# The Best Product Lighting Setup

Hey, I'm Matt from the A-Team, and I'm going to show you how to make anything look cool. Today on 4 Minute Film School, we're showing you the ultimate product lighting setup.
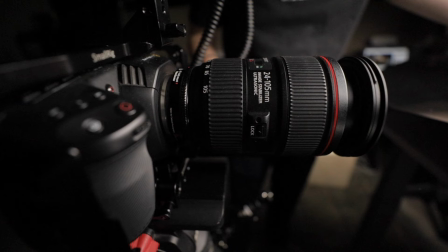0:08 Let's go.
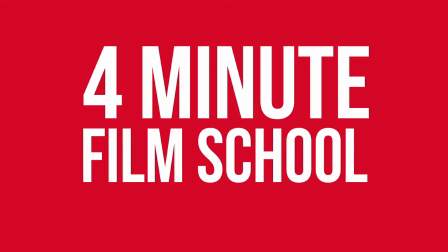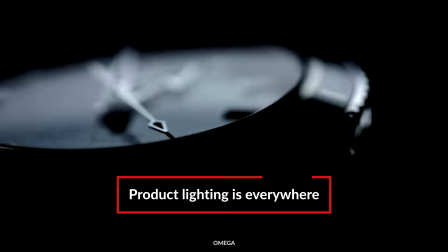0:15 Product lighting comes in all shapes and sizes, whether it's professional photoshoots, showing off your gear, or low-budget commercials.
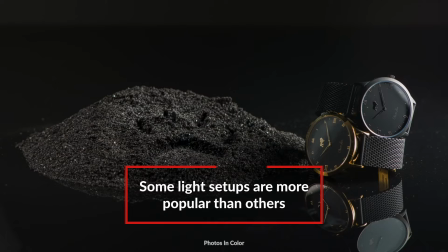0:21 There's tons of different ways to light products, but there seems to be one lighting setup that looks good no matter what you use it for.
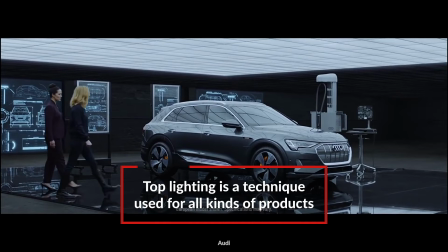0:28 This light setup is called top lighting. You can find top lighting pretty much anywhere. Watch commercials use it, tech commercials use it, even car commercials use it.
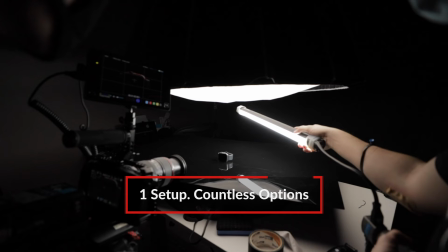0:35 So how can you create one overhead light setup that you can use to shoot all kinds of products? Let's check it out. So here we are on set, and the first thing we want to figure out is what to set your products on.
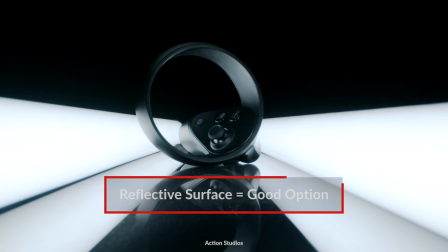0:46 One tip is to use a reflective surface. That could be glass, that could be a mirror, maybe wet concrete.
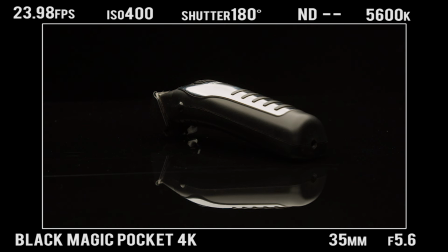0:51 In this case, we have dark plexiglass. The reflection gives the product a nice floating effect, while the dark plexiglass cuts down on the brightness of that reflection.
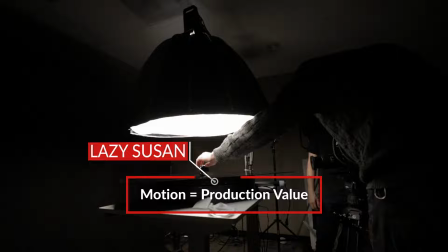0:59 Now, if you want to add even more production value to your shot, you can set this entire thing on a rotating device like, in our case, a Lazy Susan.
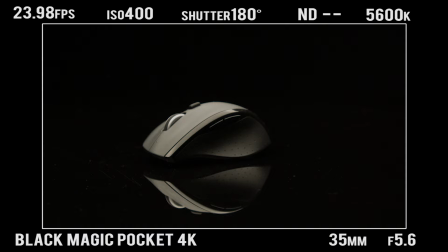1:07 Having that extra bit of motion can really enhance your product cinematography.
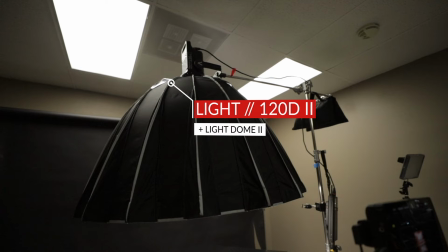1:11 The key with overhead light is you want it to be soft, and the best way to achieve soft light is to make your light source as big as possible.
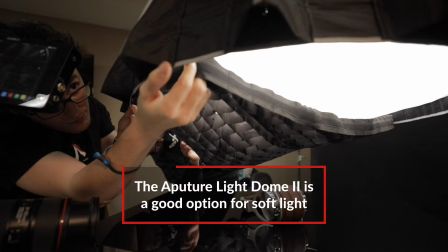1:17 Here at Aputure, Argo 2 is using the Light Dome 2. We're going to add both layers of diffusion, but not the grid.
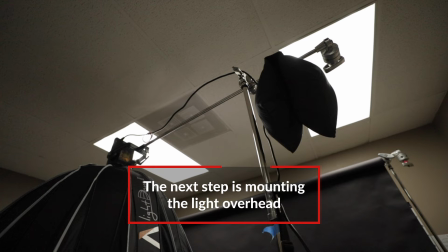1:23 And I'll explain why here in a minute. So now that we have the 120 Mark II with the light dome 2, it's time to rig it.
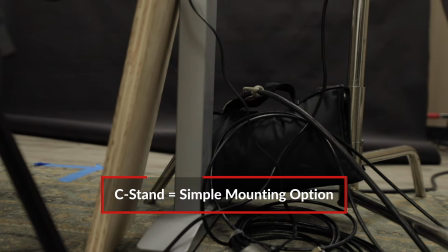1:29 In this case, we're using a C-stand to arm it over the table. Make sure that the large leg is underneath the weight of the C-stand and that the knuckle is on the right side.
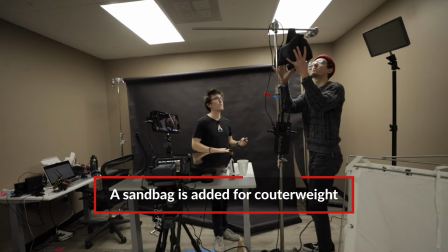1:37 And we have the sandbag on the opposite end of that load, just to act as counterweight. Now that you have your light rigged overhead, you want it as low as possible just outside of frame. Then you can dim it down to achieve that nice exposure for your product.
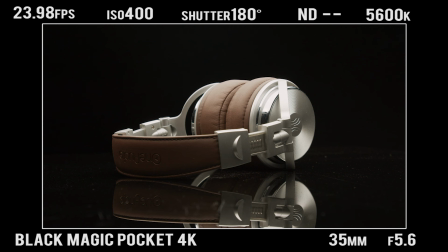1:49 By bringing the light closer, you maximize the relative size of your source to your subject, and the bigger it is, the softer your light will be.
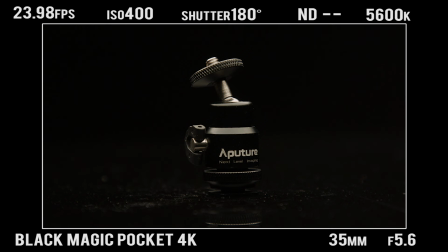1:57 This light looks even better if the product itself is reflective, so you can see the reflection of that overhead light. But that's why you don't actually want to use the grid, that way it doesn't break up the light in your reflection.
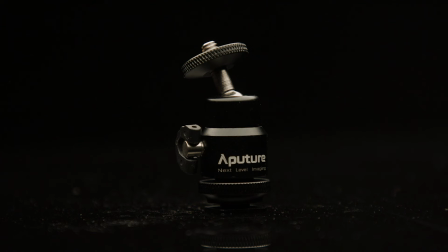2:06 So let's take a look at a few products so you really get a sense for how versatile this light setup is.
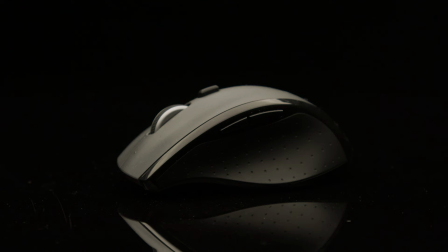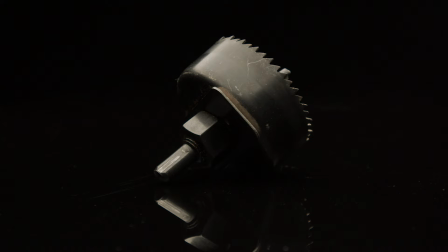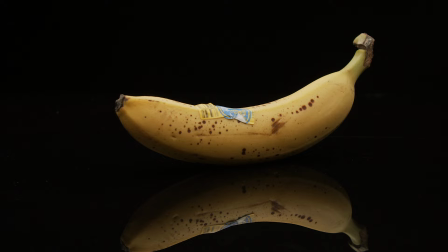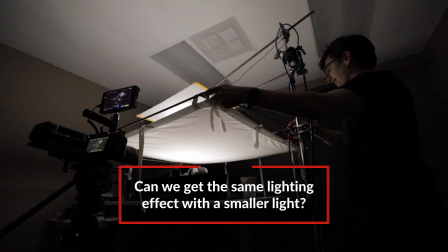2:29 Now is it possible to get the same lighting effect with only a small light? We're going to try to create the same lighting but with an MW.
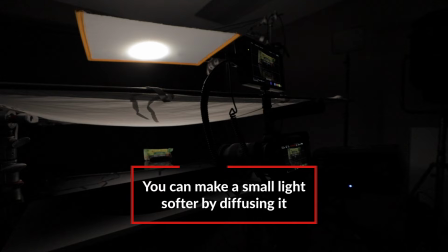2:35 Now in theory, we should be able to get it to be just as soft as the 120D Mark II, because the chip on the 120D Mark II is actually smaller than the MW. The other factor is that the 120D Mark II is bright enough to go through multiple layers of diffusion and still have good output.
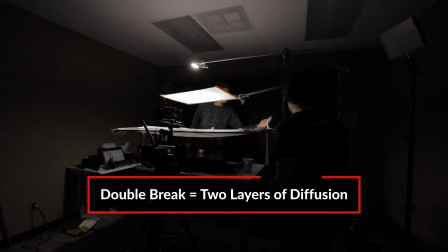2:49 We just have to see if the MW can hold up. So here we have the MW rigged above the table, and we're using a technique called double-break.
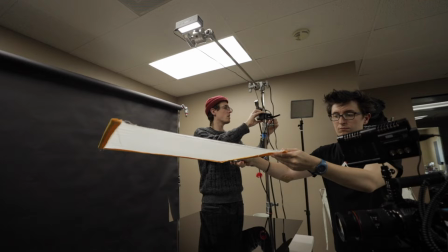2:57 Really that just means we're diffusing the light twice.
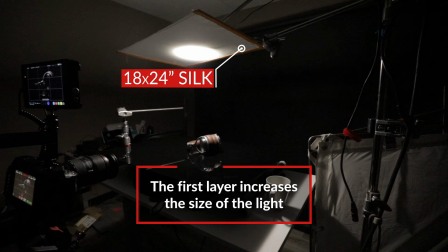2:59 Now for the first layer of diffusion, we're taking that light source coming from the MW and spreading it onto a bigger surface than the MW itself.
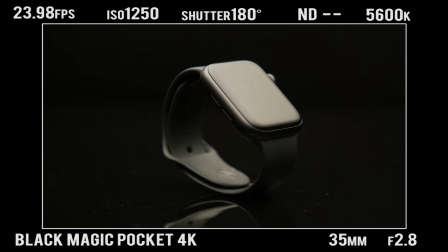3:07 And the second layer of diffusion spreads that light even more onto a bigger source. We may have to adjust some of the camera settings, but we can still get good exposure out of just the MW light. Let's take a look at some of the product shots with just the MW.
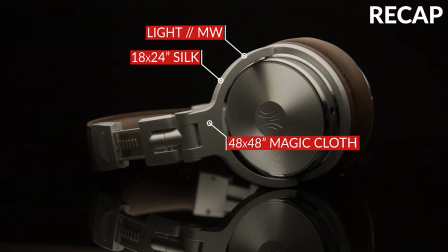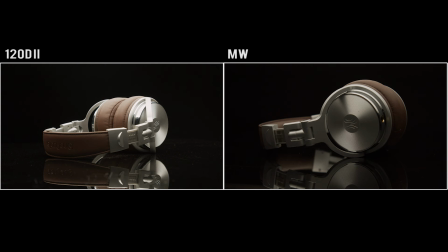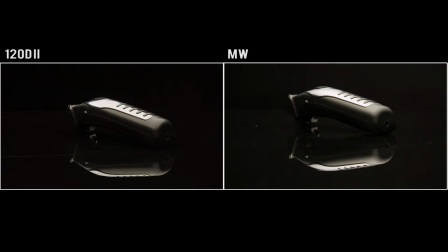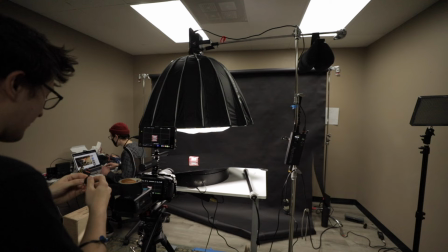3:43 Alright, time for a recap. In order to get the best overhead lighting, there are two main things you need to consider.
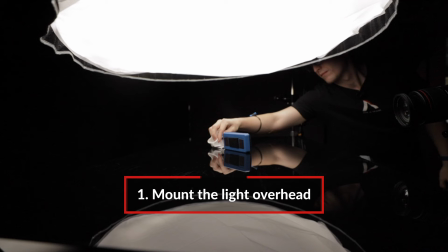3:49 First, the lighting has to be mounted directly above your surface. Think of it as a ceiling light that you're creating for your product.
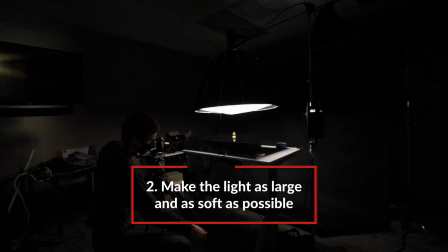3:55 Second, make sure your light source is as large and as diffused as possible. Getting the light as close to the surface as possible will give it the most spread.
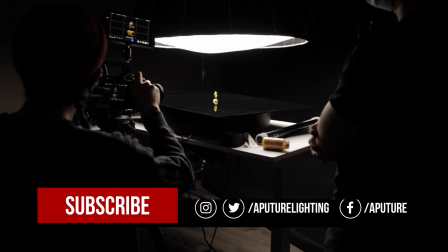4:03 Today's comment question is, what's an everyday object that would look amazing in this lighting? Comment below for a chance to win an Aputure M9.